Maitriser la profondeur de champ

Bonjour. Pour compléter le tuto sur le cadrage, voici ce qu'il faut savoir sur la profondeur de champ.
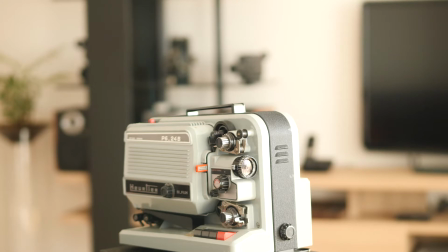Si l'on veut donner à nos plans un look cinéma, il va falloir jouer sur la profondeur de champ.
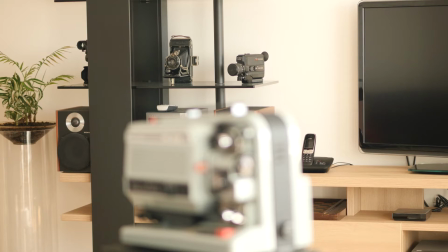Le choix de celle-ci est essentiel pour faire ressortir un sujet dans le cadre.
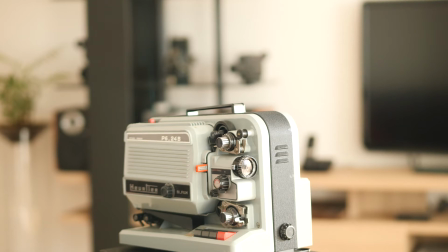La profondeur de champ correspond à la zone dans laquelle l'image est nette.
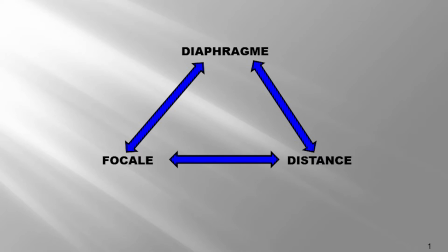Pour régler la profondeur de champ, on joue sur le triangle, diaphragme, distance, focale.
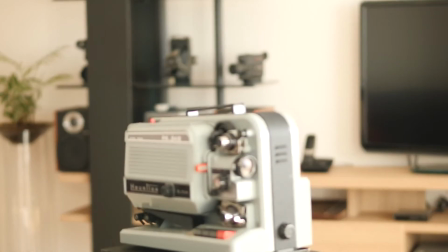C'est l'interaction de ces trois paramètres qui définira pour chacun de vos plans la profondeur de champ que vous aurez choisi. Pour jouer sur la profondeur de champ, il est impératif d'avoir la mise au point et l'exposition en manuel.
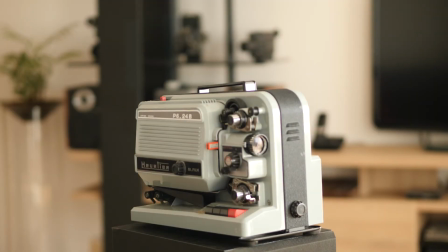Plus l'ouverture du diaphragme sera importante, ou si l'on préfère, plus la valeur du chiffre f sera petite, 1,4 ou 2,8, plus la profondeur de champ sera faible.
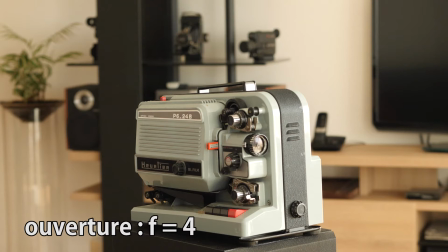A l'inverse, plus l'ouverture du diaphragme sera faible, et donc plus la valeur du chiffre f sera importante, supérieure à 4, et plus la profondeur de champ sera importante. Afin d'avoir une ouverture du diaphragme importante, il faudra diminuer la lumière entrante avec un filtre ND.
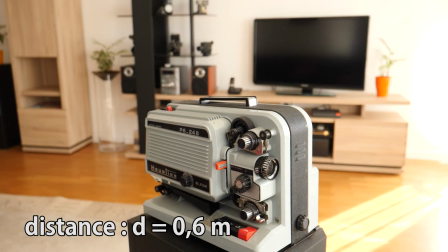Plus la caméra sera proche du sujet et plus la profondeur de champ sera faible.
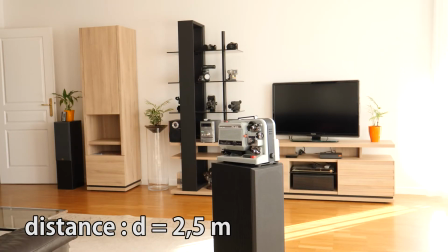Si la caméra est éloignée du sujet, la distance de mise au point est élevée et la profondeur de champ est importante.
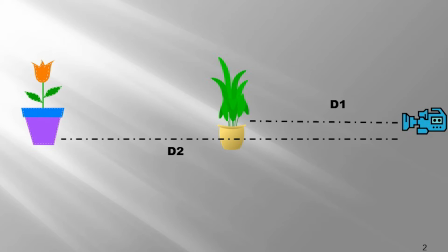Il est donc nécessaire d'avoir un premier plan relativement proche de la caméra et un arrière-plan suffisamment éloigné si l'on veut pouvoir jouer sur la profondeur de champ.
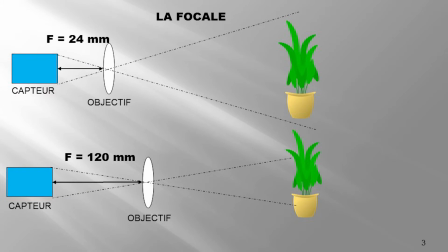La profondeur de champ diminue lorsque la focale augmente.
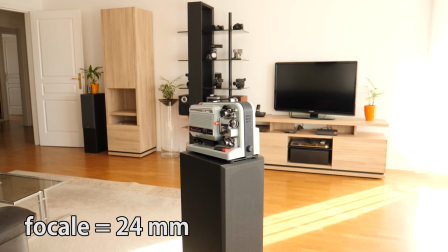Avec une courte focale, c'est-à-dire un grand angle, la profondeur de champ sera importante et il sera difficile d'avoir un arrière-plan flou.
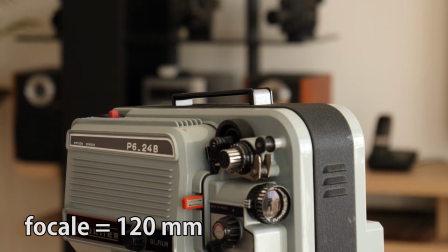Au contraire, avec une focale importante, c'est-à-dire un téléobjectif,
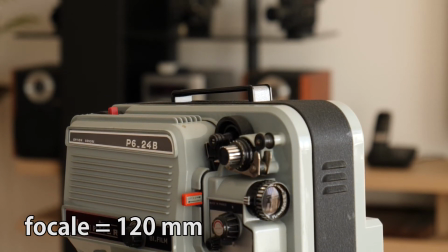il sera très facile d'obtenir un arrière-plan flou et donc une faible profondeur de champ. Cet effet a pour but de guider l'attention du spectateur d'un point à un autre du cadre.
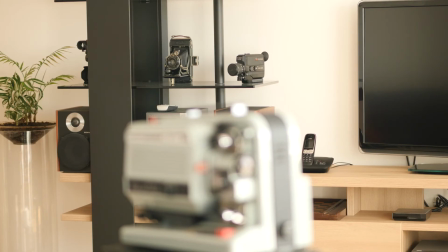On règle le point de netteté sur un sujet, puis, au cours du plan,
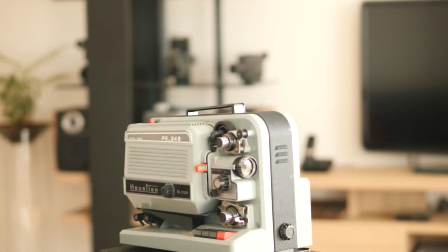on fait varier le point de netteté sur un autre sujet, qui devient donc nettre alors que le premier sujet devient flou.
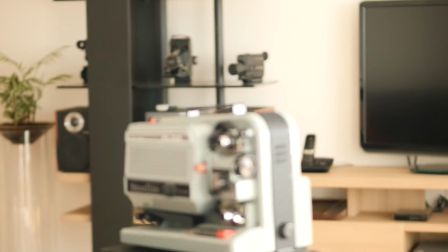C'est ce que l'on nomme la bascule de point, ou rag focus en anglais.
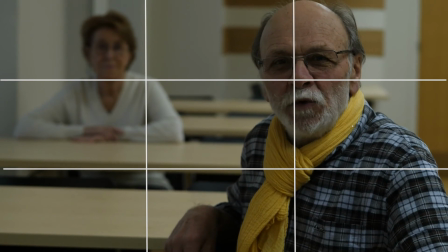Lors d'une bascule de point, le placement des sujets est essentiel, et il faut notamment respecter la règle des tiers.
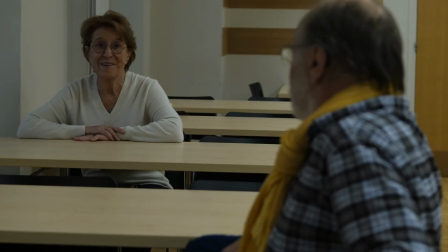Cela peut être très utile lors d'un dialogue entre deux personnages pour renforcer l'attention sur l'un d'entre eux sans changer de plan.
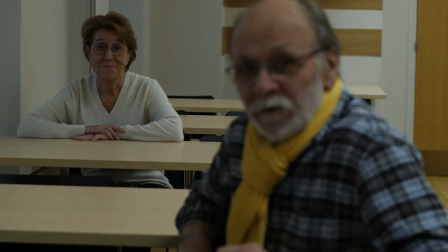Pour ce faire, il faudra que les personnages soient suffisamment éloignés l'un de l'autre.
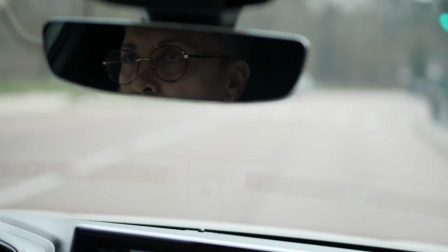On peut aussi faire varier la netteté d'un personnage vers un objet afin de montrer l'importance que prend l'objet.
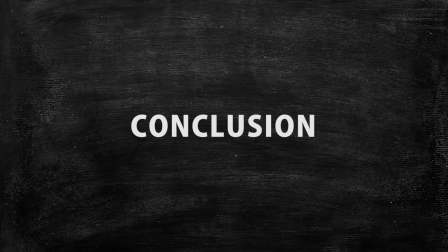Avant de tourner un plan, il faudra définir de quelle focale ai-je besoin. A quelle distance vais-je positionner ma caméra par rapport au sujet et à l'arrière-plan ? De quelle ouverture ai-je besoin par rapport à la profondeur de champ choisie ? Par ailleurs, l'histoire nécessite-t-elle une bascule de points ? Se poser toutes ces questions lors de la préparation, c'est gagner un temps précieux lors du tournage.